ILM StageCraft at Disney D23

It is my pleasure to introduce Sonia Contreras and Rob Rodeau, who are going to tell you all about what guests are going to be able to experience here at the Lucasfilm Island Pavilion. Thank you very much. Thank you very much, Charlie. Thank you. We're excited to be here to, for the first time ever, show StageCraft here on this LED wall behind me.
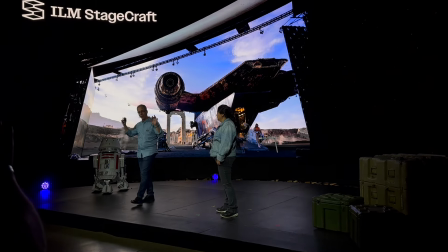0:23 What you're seeing actually here is the real gear. as is being run by the real crew, and some of them are going to be right back on set on Monday morning.
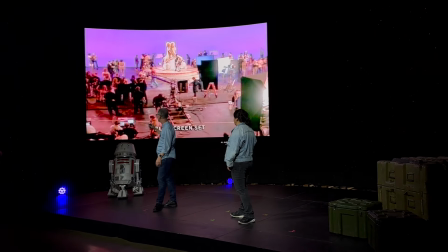0:30 So what do we mean when we talk about stagecraft and virtual production tools? We've actually been doing things like this for quite a few years.
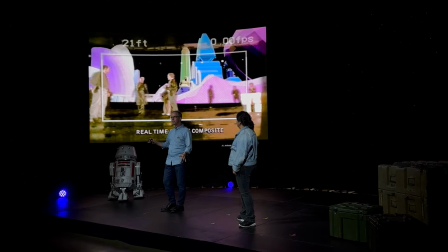0:38 This is AI in 2001, behind the scenes. As you know, the movie AI was directed,
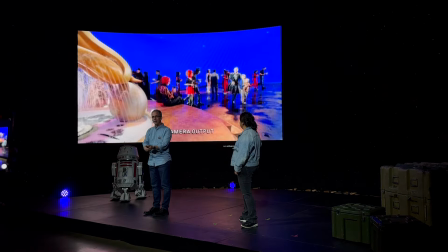0:45 was visual effects supervised by ILM legendary visual effects supervisor Dennis Niren. and
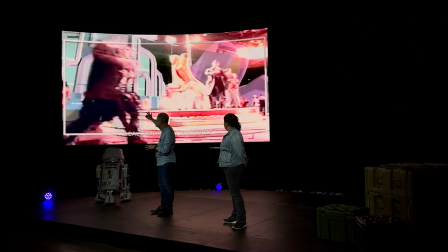0:51 this was the very first time we combined computer graphics and photography live on set.
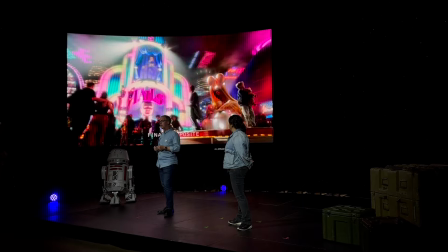0:58 It took a lot of technology to do that back in 2001. Now you can do similar things like that on your phone.
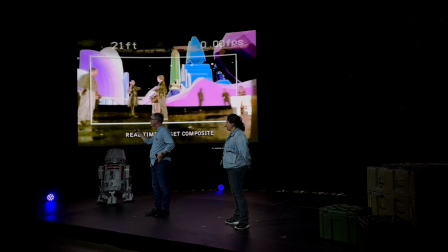1:03 Maybe some of you are doing those kind of things right now with augmented reality apps. This is a version, a much more advanced version of that that you're standing in right now.
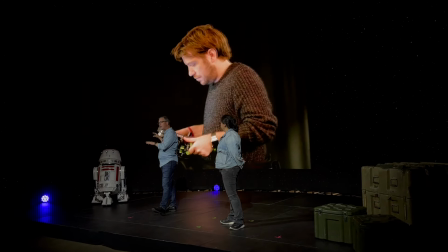1:13 So building on that technology,
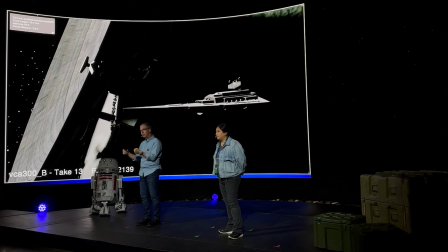1:15 camera tracking, taking someone like Gareth Edwards' camera movements and pulling them into the computer so he can do the
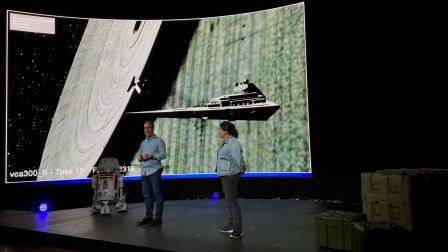1:23 space shots in a movie like Rogue One in the same way that he was doing the rest of the photography because he held the camera a lot on his
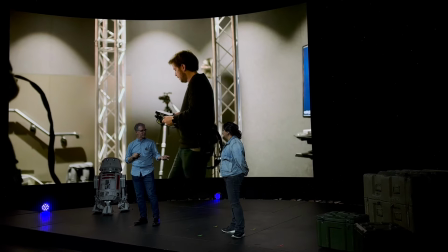1:30 shoulder while he was photographing that show. In fact, Sonja, you were there helping to offer some of this.
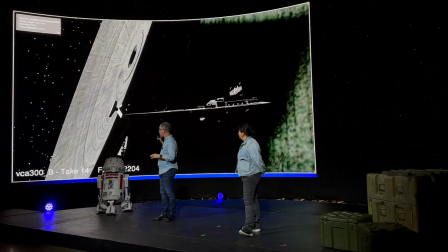1:35 That's right. And that resulted in shots that were designed differently.
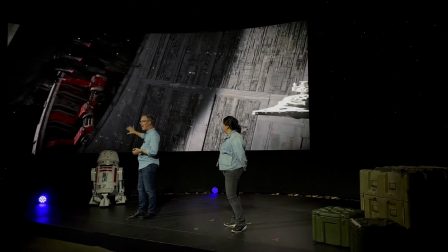1:40 They were creatively different solutions than if we didn't have these tools. So he had the idea in that little volume where he was doing this capture, of doing,
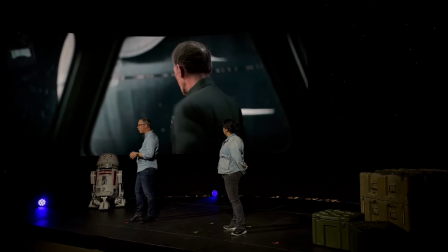1:48 of having this weapon installed on the Death Star with that shadow wiping away and doing that reveal that ended up both in the trailer and in the film.
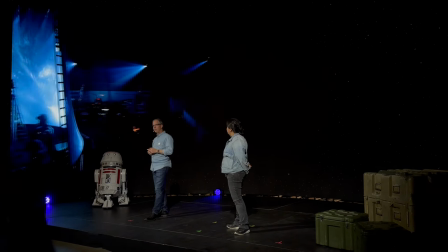1:57 And then later, building on some of the work that had been done on Rogue One,
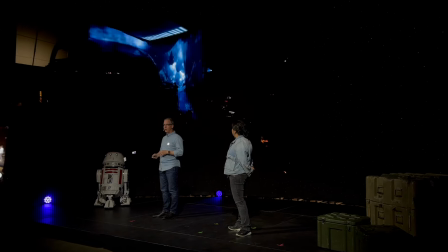2:01 we used rear projection technology, this was before LEDs could really do this quality of picture,
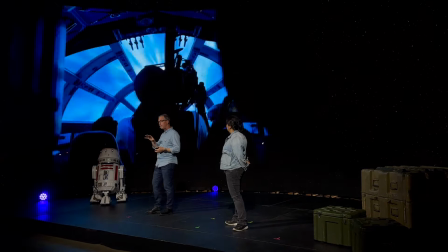2:07 to create an in-camera environment where you could photograph things like hyperspace and the Kessel Run in real time.
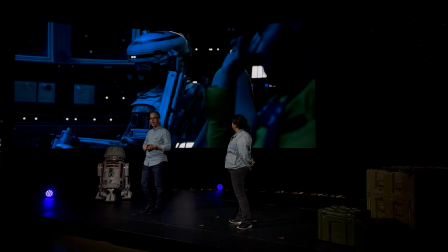2:14 And here you can see our director of photography, Bradford Young, creating a whole new shot for the first time.
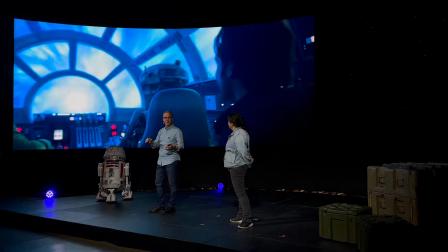2:21 We've shot hyperspace a lot, right? Many times over the 30 years leading up to Solo.
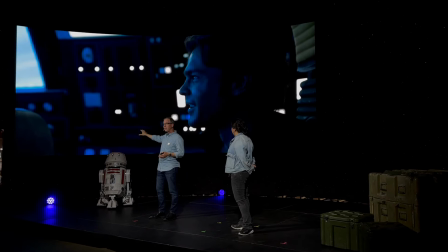2:26 But we've never shot a shot like this where you can actually see hyperspace reflected in Han Solo's eye in that moment of hope the first time he's ever in the Millennium Falcon going in hyperspace. So the whole idea is for these tools to be used to inspire the directors, the cast and the crew,
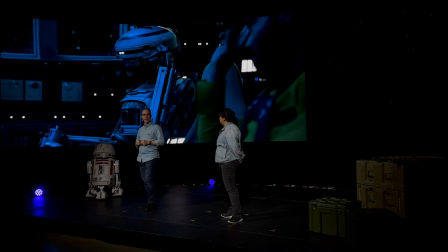2:43 to come up with a whole new creative visions for our shows. Since we're here, somebody's going to take us into a real location so you can experience what it's like to be on an island stagecraft stage.
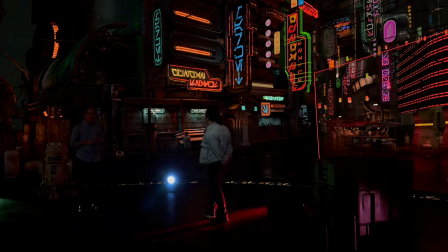2:53 Yeah, do you guys want to see how it actually works? So some of you might be able to recognize this as the city of Salit from the TV series Obi-Wan.
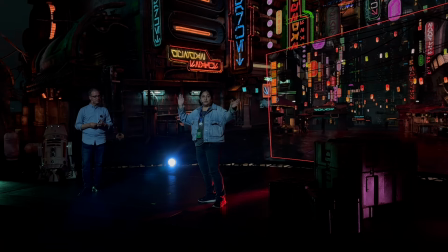3:03 What's being rendered right now, we have about 18 million pixels from wall edge to wall edge being rendered on this LED wall.
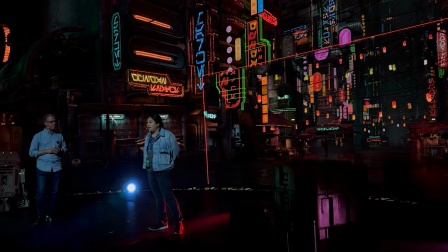3:12 And if you look at the, this is actually refreshing real time. What that means is that it's refreshing at a frame rate that matches our camera over here.
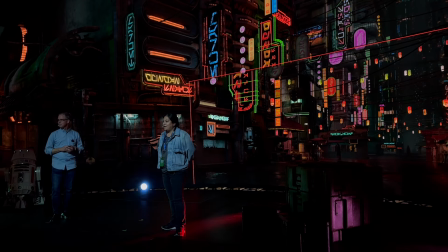3:21 And so speaking of the camera, the whole trick here is that we're actually trying to make this work from the point of view of the camera.